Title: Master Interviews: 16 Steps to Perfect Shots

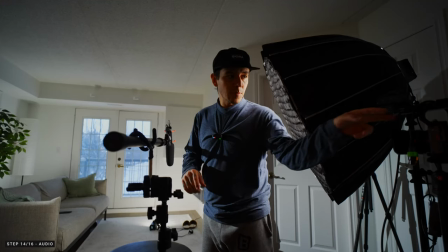(10:50)
I have my Rode NTG5 amazing That's the moment that I was telling right in the beginning to get a longer XLR
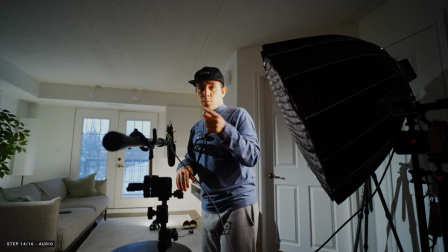(10:58)
cord because you never know how distant you're gonna be able to do 50 mil is great but if I want to do an 85 even more compression definitely would not work put
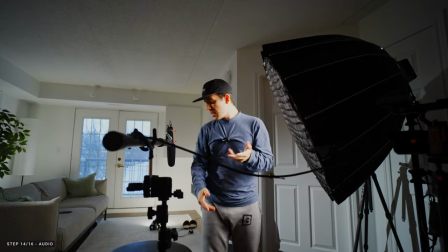(11:07)
on the opposite side of the key because if we're putting on the key side it's gonna get shadow on your face and that's not what we want for final product there we
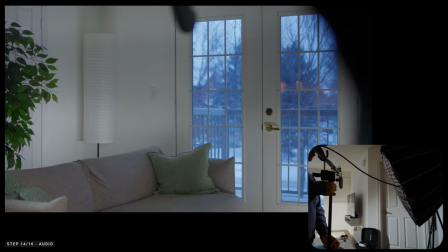(11:16)
go let's bring this up just a little bit of a frame right there the ideal is positioned to our mouth and
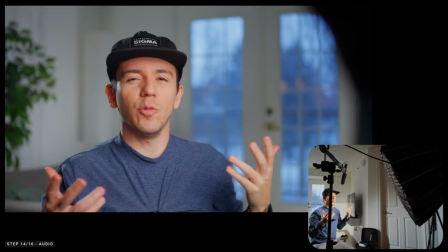(11:25)
even if it's on the frame you can always remove grab a frame of the shot and
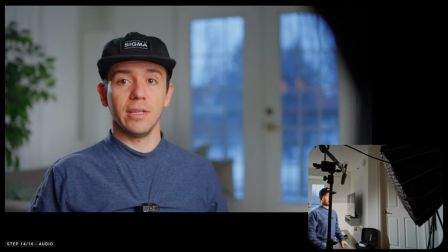(11:29)
then remove in Photoshop it's pretty easy to do now as well audio
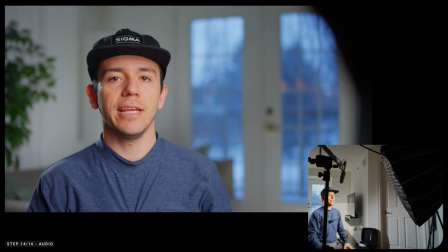(11:34)
is key especially for the interview some people use two as a backup
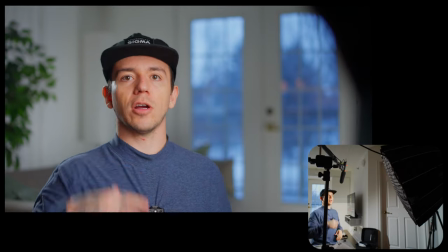(11:38)
one wireless and one shotgun after you have all these beautiful lighting and set up a big important piece is a good sound and for me I use epidemic sound that's the platform that I use that I highly recommend
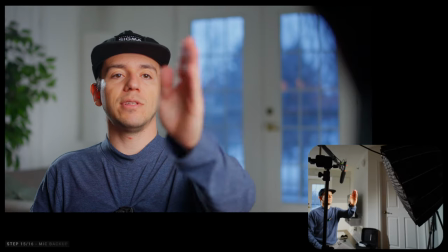(11:52)
and if you want to sign up links for you down below as well I'll be right there beside the camera monitoring the focus the sound with
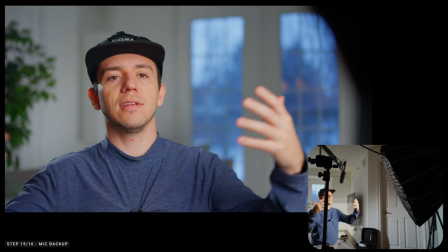(12:00)
the headphones and that's where I ask the questions or if I have an assistant even better and I think that's pretty solid to me
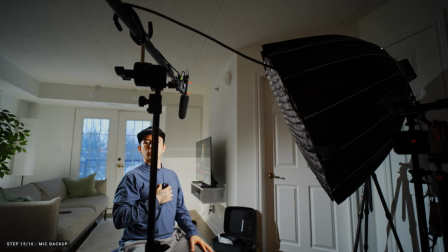(12:08)
you'll be able to hear from this microphone as well because we have this one running on that one and this one is going to be running on my fx3 two camera setups it's a little bit more advanced a little bit fancier but we can utilize as well the closest one to mount the mic I like the shotgun microphone better but the two angles something that I like a lot and if you want to learn more about it let me know in
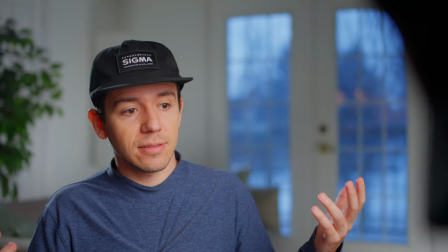(12:31)
the comment down below I'll be happy to make a video on this topic as well this is very nice but I'm gonna add one more touch I feel like he's
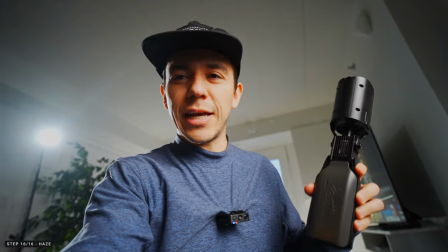(12:40)
adds so much to the scene to the contrast to the mood and it's just so nice and super compact I've never seen anything
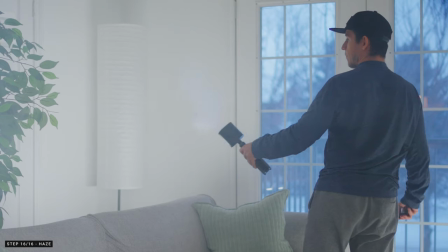(12:48)
like this in my life before amazing I never had the interest to get a big smoke machine, but this one is great.
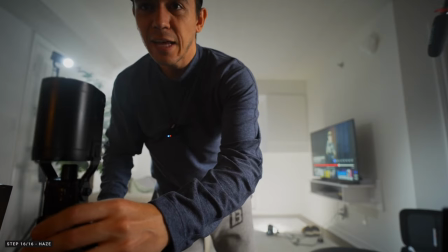(12:56)
Thank you very much PMI for sending me to have a look on this one. Now that we add the haze, see how fast that one?
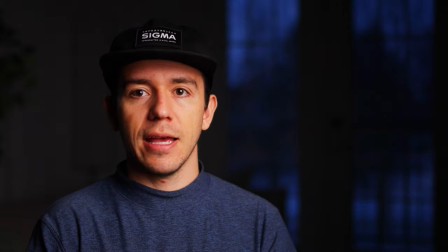(13:02)
Just want a little bit. So there we go, that's the key. After that, hair. Especially with the haze, now we can see a little bit more that presence as well.
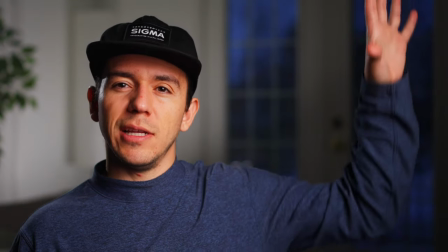(13:10)
Back around with the tube, I thought that this would be a little bit too dark, then introduce another one.
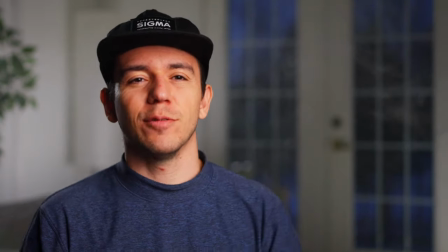(13:17)
Look at that, how dramatic. Next level. Thank you very much for watching this video, this is my process. I hope that you can learn a lot and apply for your next interview and don't forget to subscribe otherwise you already know good luck on your next interview without a key light